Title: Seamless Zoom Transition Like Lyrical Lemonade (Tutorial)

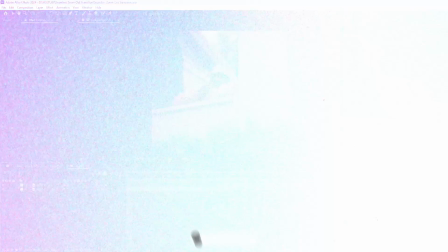(0:07)
What's good, guys?
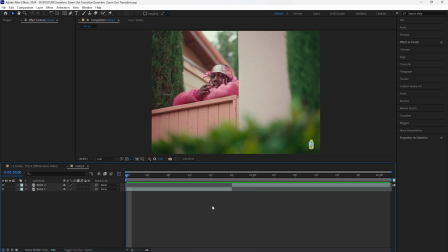(0:08)
In today's video, we're going to be breaking down how to create this seamless zoom out transition similar to the one from the Lyrical Lemonade Catch Me Outside 2 music video. Now, I did just drop a tutorial on one of the effects from the same music video, so if you want to check that out, you can watch it.
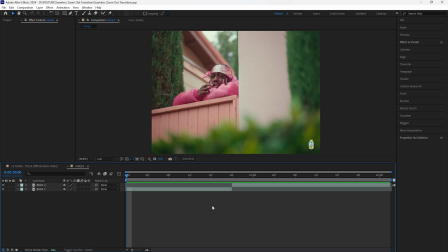(0:23)
I dropped it right before this video. And for today's video, we're going to be breaking down how to create that seamless zoom out transition. So here in After Effects, I have two clips from Lil Yachty's music video, and in order to create this transition, you want to make sure that you overlap your layers.
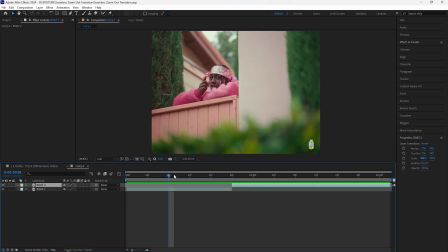(0:38)
So I'm going to grab the second clip and I'm just going to drag that back all the way to like the 8-frame mark.
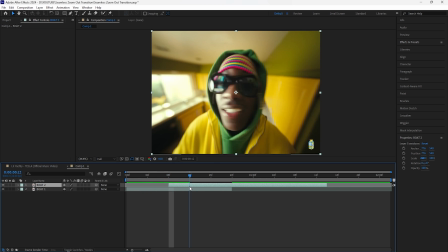(0:43)
So just drag that back, and then what we're going to do from here is zoom out from the first clip into the second clip. And in order to get the best results, you definitely want to film your second scene that you're transitioning into in a way where the camera is zooming out from the left side of your subject,
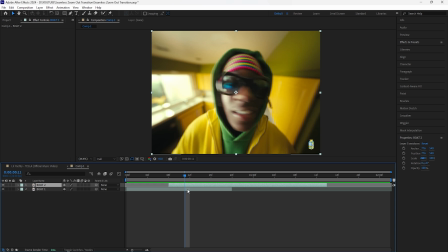(1:02)
so that right when it zooms out of the first clip, we have that like seamless zoom out to where we get a full shot of our subject. So after overlapping your two layers, I'm just gonna cut the timeline. And what I'm gonna do is mask out a part of this layer.
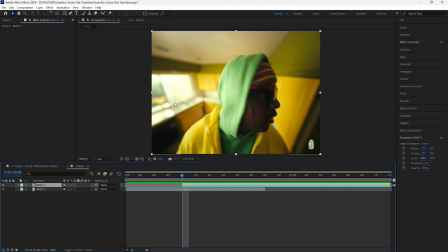(1:17)
The way I approach these transitions is I find some type of opening or some type of like open space from the second clip that we're transitioning into. So in our case, I see this opening right here. We have this window right here. And what I'm going to do is grab the pen tool and just mask out this part of the window, just so that I know that this is where I'm going to be zooming out of.
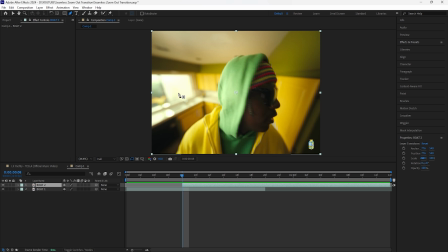(1:37)
But of course, in your case, if you know you have some type of other opening, then you definitely want to mask that part out and then zoom out of the part that you masked out.
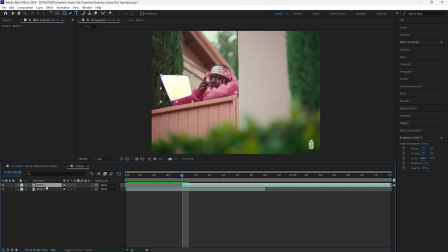(1:46)
All right, so after masking that one out, you want to click that layer and then click M twice.
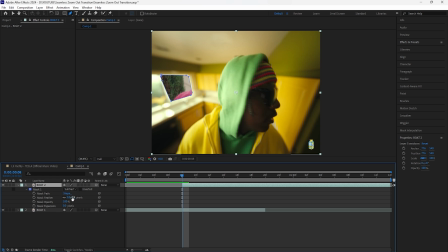(1:50)
Click subtract instead of add. Increase the mask feather. Increase that to like 25. By doing that, it softens the edges. And in order to actually create this transition, we're going to be using a null object.
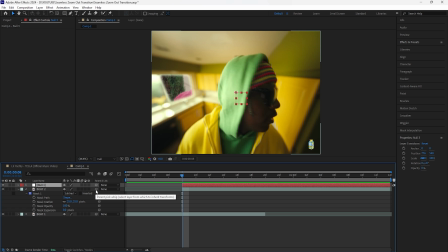(2:02)
So let's create a new null object. Cut this layer to the same length as the second clip. Grab the parent pick whip tool from the second clip, and we're just going to drag that onto the null object. So now this null object has full control over this second clip.
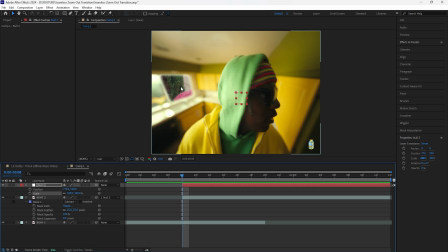(2:15)
And we're going to be keyframing the position as well as the scale, because we're going to be zooming out from the left side of this layer, which is this window right here that we just masked out. From the beginning of this layer, I'm going to go forward 16 frames, keyframe the position as well as the scale.
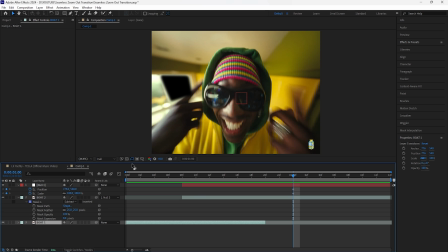(2:30)
And in my case, because the first clip isn't long enough, you know, it disappears and it creates that transparency. But once we create the animation, it's not going to be noticeable because we are eventually going to be animating the mask expansion for the second clip.
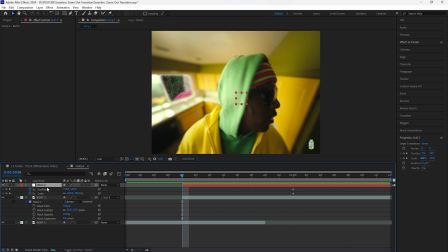(2:44)
So go back to the beginning, and I'm going to have this really zoomed in.
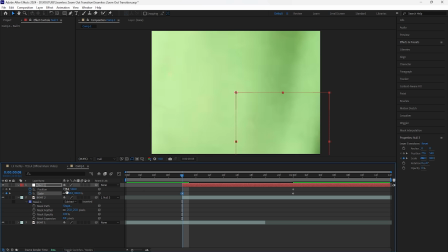(2:47)
So I'll increase the scale to around there, and we're going to move the position so that we can find the area that we masked out of.
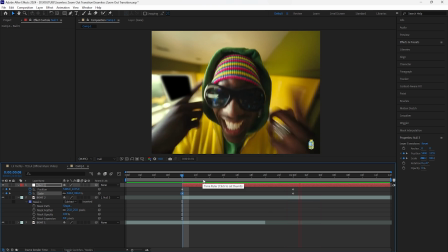(2:55)
So I keyframe the position as well as the scale like that, and as you guys can see, it zooms out of the second clip, but it still doesn't look really smooth.
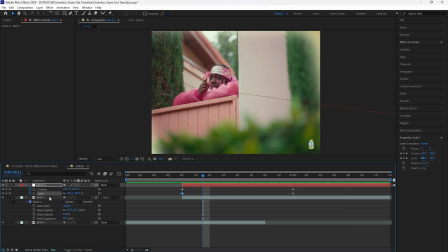(3:04)
So what we're going to do is turn on the motion blur for the second clip, easy ease all of these keyframes, go into the graph editor for the position keyframes, grab the point on the right, and we're just going to drag that so that the influence is at 100%.
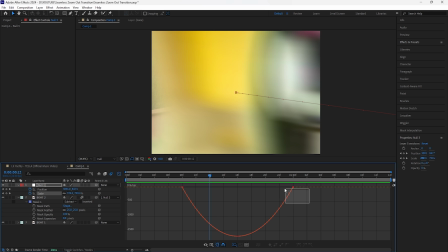(3:16)
Then we're going to do the same thing for the scale keyframes, drag the right side so that the influence is at 100%.
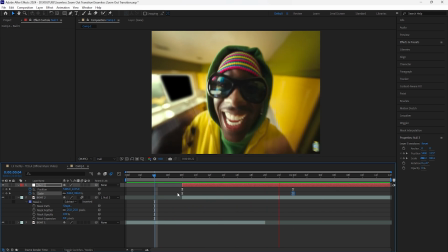(3:23)
And now when I play this, we have that zoom out transition.
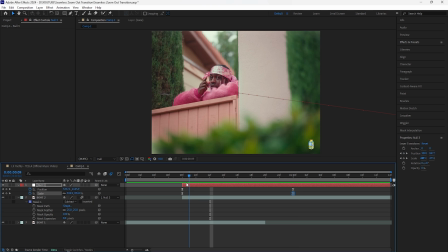(3:28)
It looks a lot smoother because we adjusted the graph editors. And when I play this, we have that transparency like I mentioned from before. So in order to fix that, we're going to keyframe the mask expansion at the start and then just go forward 16 frames,
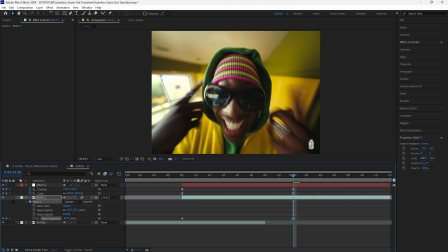(3:41)
decrease the mask expansion so that it fully covers the window, keyframe the mask expansion at
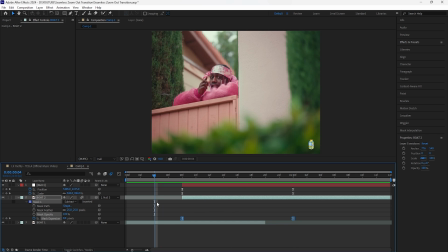(3:47)
-145, easy ease both of these keyframes. Now we don't have that transparent background as the transition is happening.
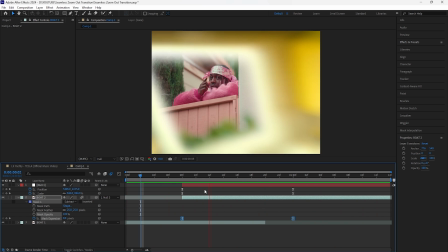(3:54)
But as I play this, it still doesn't look as smooth as we want it to, because we want it to look as if it's zooming out of the first clip as well.
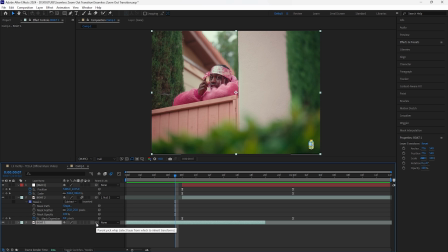(4:02)
So we're going to use this first clip and also drag the parent pick whip tool to that null object.
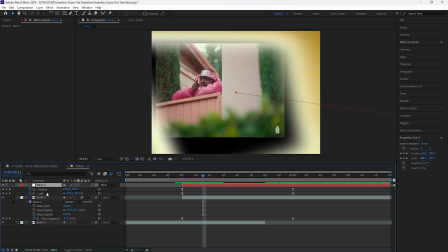(4:07)
And once you do that, you're going to notice that these keyframes from the null object also applies to the first clip. And it just doesn't look good because this clip is way too small.